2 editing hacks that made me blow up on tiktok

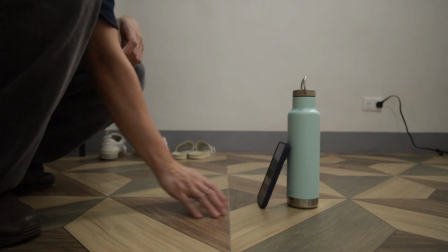0s
Let me paint you a picture. So you're in your room, plop your camera down on the ground, press that big red button, and then upload it on TikTok.
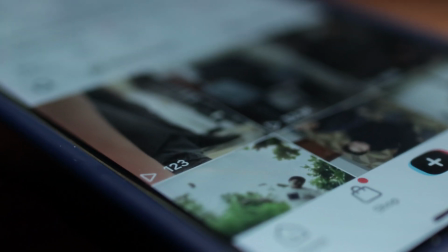7s
But 3 days later, you have 123 views. This used to be me. But that was until I did these two things that made me blow up on the app.
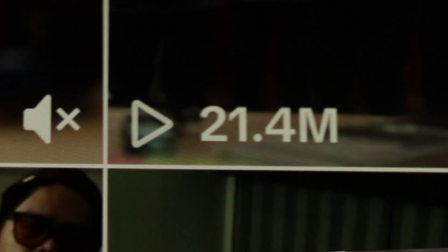19s
Let me tell you what they are, and let me tell you how I do them. And as a little bonus, I'll also show you an example at the end where we do all the things that we talk about in this video. So let's get to it. So on TikTok, specifically Dance Talk, everyone does the same thing.
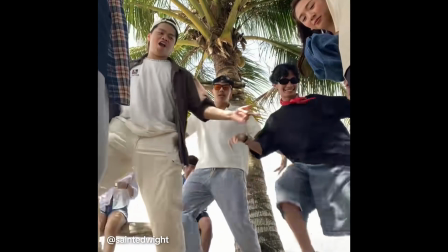39s
You hop on dance trends, your friends hop on dance trends, everyone hops on dance trends. It's what the app is basically about. But you can't expect to blow up doing what everyone else is doing. You're not gonna stand out. So what did I do to stand out? I did two things. The first thing I did was cloning. Now you guys are probably familiar already with cloning.
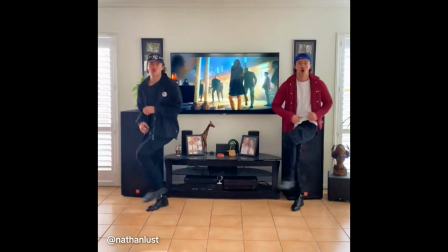65s
In fact, I know a handful of creators that are doing this thing on TikTok and they're really good at it. So if a lot of people are already doing it, why even bother?
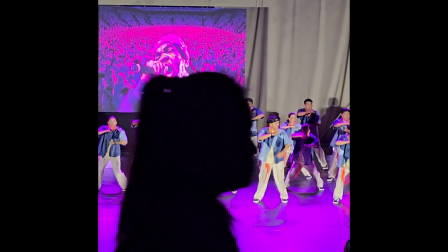79s
Synchronization is satisfying. This is what makes choreographed pieces satisfying in the first place.
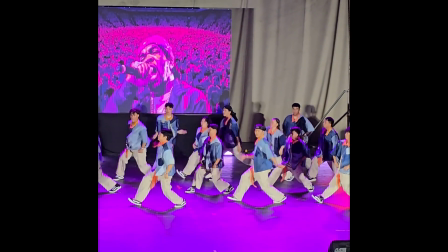86s
There's just something to synchronized movement, dude, that makes it look really good.
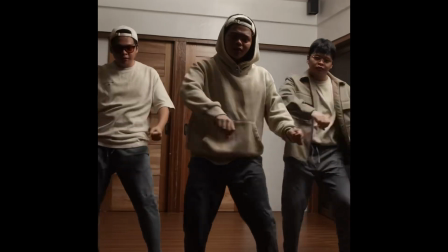92s
But the thing is, it actually is easier to be synchronized with yourself compared to being synchronized in a dance group.
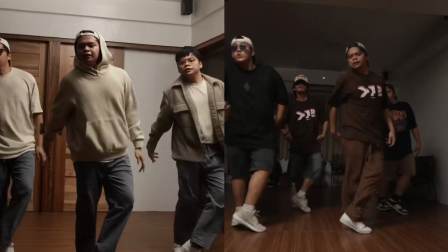100s
Now let me explain. So in a big dance group, in order for everyone to be synchronized, you have to go through a process called
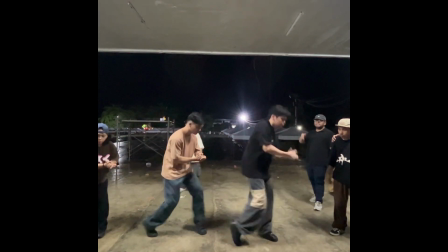111s
polishing, which is basically repeating the steps over and over, correcting everyone who gets something specific wrong,
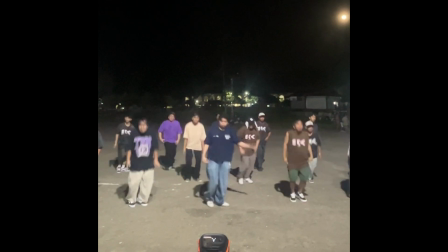119s
like the angle of your hand, or your timing is off,
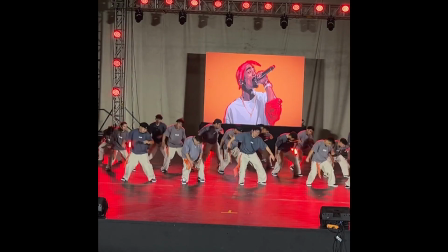123s
or you executed something slightly different from everyone else, and your choreographer is breathing down your neck. Sorry. You don't have to go through the process of polishing, but you can still end up with a video that is satisfying. But here's how I do it. I use two methods to clone myself. The first one is masking.
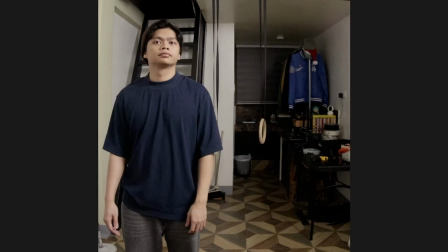152s
If you want to make it super easy, space your clones out, make sure there is no overlap between them,
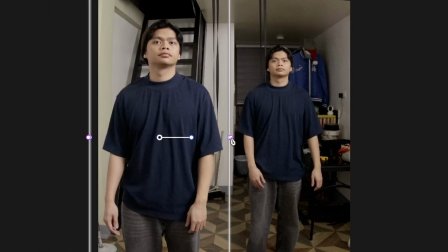158s
slap a rectangular mask on, turn up the feathering, and boom, you have a clone video. That's it. That's the easiest way to get a clone video. But if you want to make your video slightly cooler, you can do this instead.
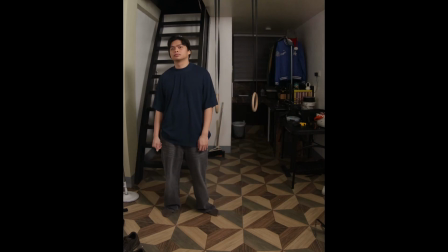172s
Have your clones be closer together, overlapping each other, and do something called rotoscoping. So rotoscoping is basically just cutting the outline of yourself frame by frame for the whole video.
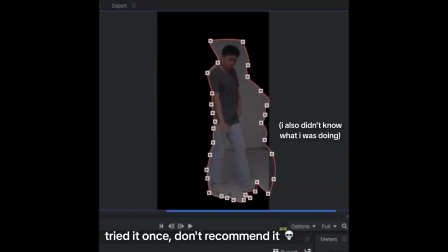186s
Now you could be a madman and rotoscope each frame manually,
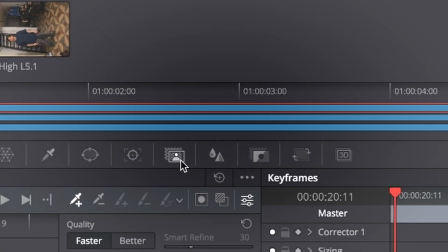190s
or you could do what I do, which is use an editing tool to do it for you.
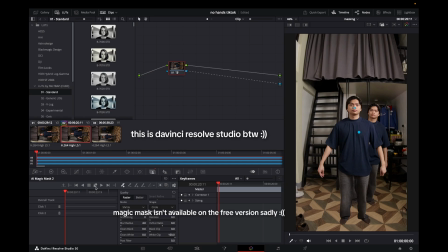196s
You take the program, you let it run, let it do its thing. Now you have a slightly cooler clone video where clones can actually go close together. But if you hate yourself and you want to make your videos as complex as they can be, do what I do.
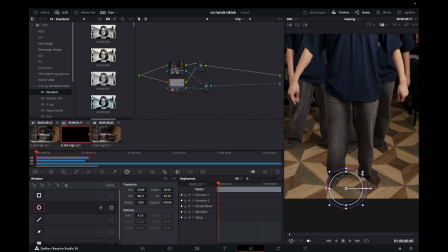213s
Combine both methods. There is actually a benefit to using ordinary masking over rotoscoping, which is that you still have the shadows that you're making in the shot.
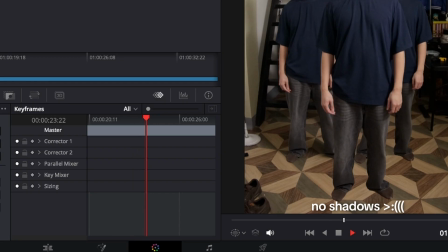225s
Other rotoscoping tools don't usually include that, so combining both makes for a more believable edit. Okay, so now that we're done with cloning, let's talk about the second thing I did, which is looping. Now, not gonna lie, this kind of tricks your audience.
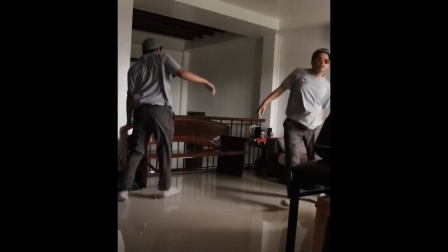244s
It makes them think the video hasn't ended yet, even though it's already gone back to the start again. But this is what you want. TikTok really likes it if people watch your video for longer.
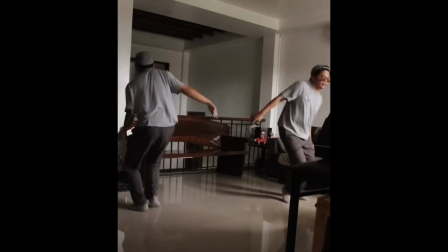259s
So looping is basically just finding a way to connect your last frame with your first frame. And there's two ways that I go about doing this. The first way is through the in and out loop.
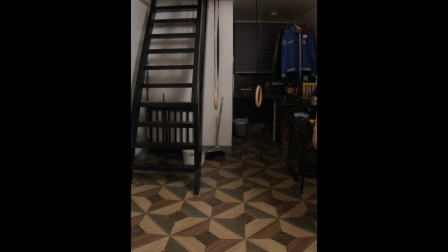272s
So the easiest way to make a loop with one shot is to just start out of frame,
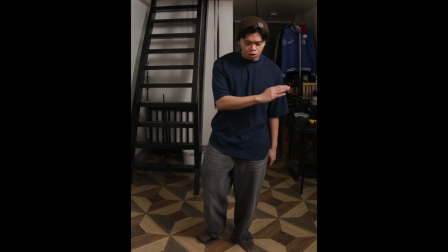278s
go in frame, do your little dance, and go out of frame before the video ends. But we could actually make the video a little shorter. So using some masking, you can go in frame right before the other version of you goes out of frame. And it just makes it look that little bit more interesting. Now the second way that I loop is with a match cut. This way you can loop your video without actually going out of frame.
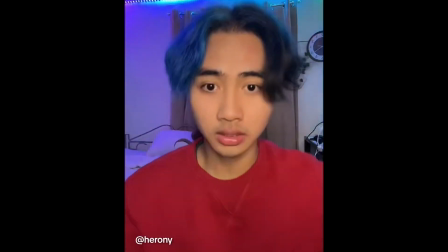308s
So how do you do that? This is actually pretty common in TikTok already, specifically in transition videos,
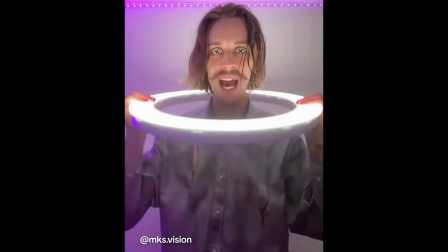316s
where you take one big movement, then transition to another clip using the same movement.
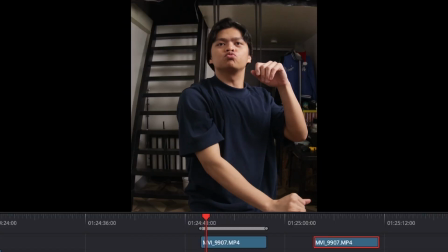324s
It's pretty much the same for looping,
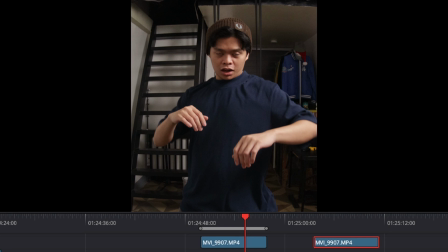326s
but instead of transitioning from one outfit to another or whatever else it transitions to,
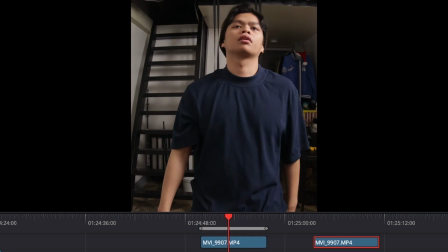333s
you transition from the end of your clip to the start of your clip.
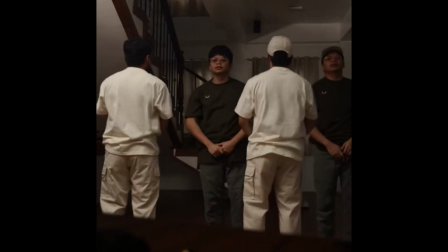338s
Now the thing with looping is that the start of your clip doesn't necessarily have to be the start of the video.
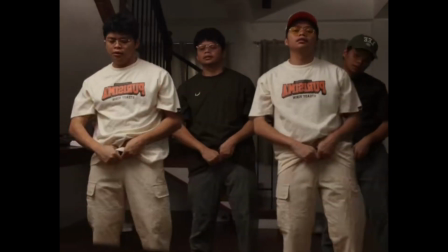346s
In fact, it's better if it's not. You can hide the cut in the middle of your video where it's less noticeable. That's the one thing that you should do. The thing that makes your loops effective is making the cut invisible. Oh, and there is actually one other method in looping that I totally forgot, so excuse the different angle here. But the third method that I use is the hidden cut,
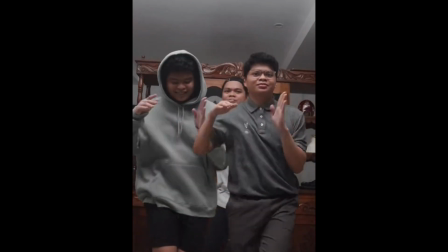375s
which is having your clones rotate and have them have a point in the video
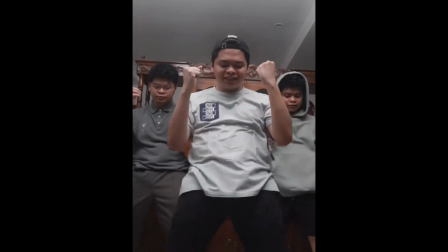382s
where they're going behind another clone and hide the cut there,
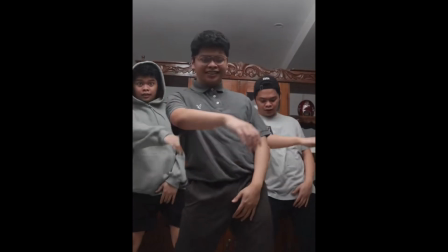386s
making the cut hidden since the clone in front covers what's happening in the back. Okay, now let me show you an example where I use all of the things that I talked about. So here's my latest video where I applied all the techniques that we just talked about, except for the match cut, since I opted for going for the in and out loop for this one. You'll be able to see that we find a way to sneak it in to the edit.
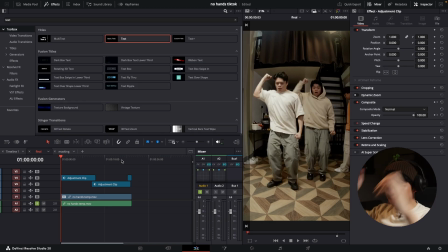415s
So yeah, let's just go ahead and dissect this video.
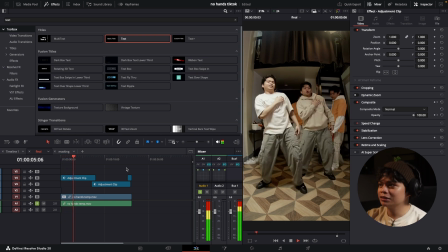421s
As you can see, I did 4 clones. This is kind of like a versus video.
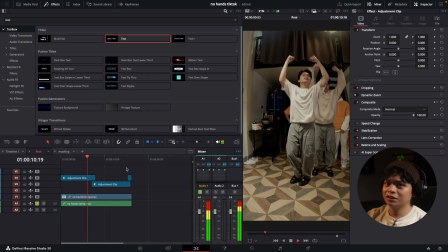428s
So 2 clones dance at a time.
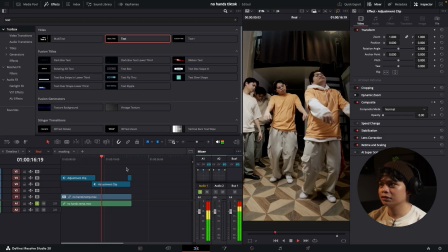433s
And you can see there, in fact, this video isn't even perfect yet.
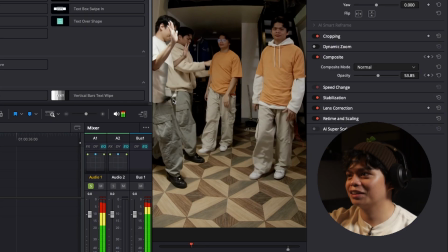439s
I made a mistake with the mask. You can see right there, that's still a mask that I need to remove.
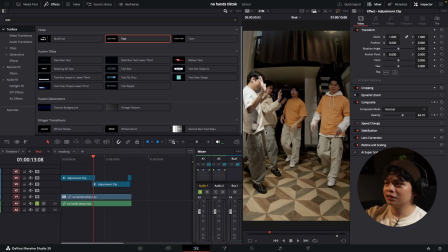444s
Pay attention to the guys wearing the beige clothes here and see how they go out and in again for the loop to happen.
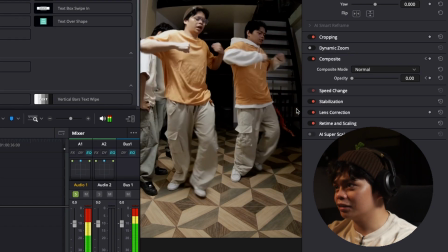456s
See, one guy goes out, then he goes back in. Other guy puts his hoodie on, then goes out,
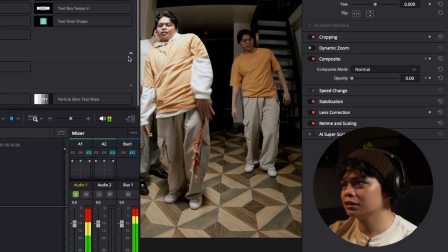465s
then eventually comes back in.
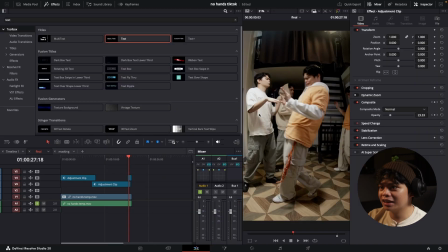469s
Yeah, and as the guys in orange finish their dance, you can see how they go out of frame
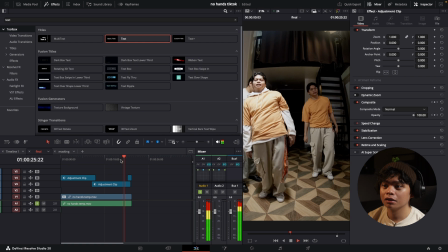477s
utilizing the in and out loop. Right there, they go out,
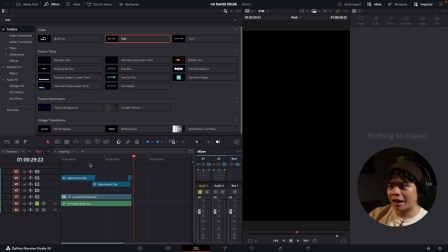484s
then you see the video ends, and then we can go back to the start, and that's when they come in.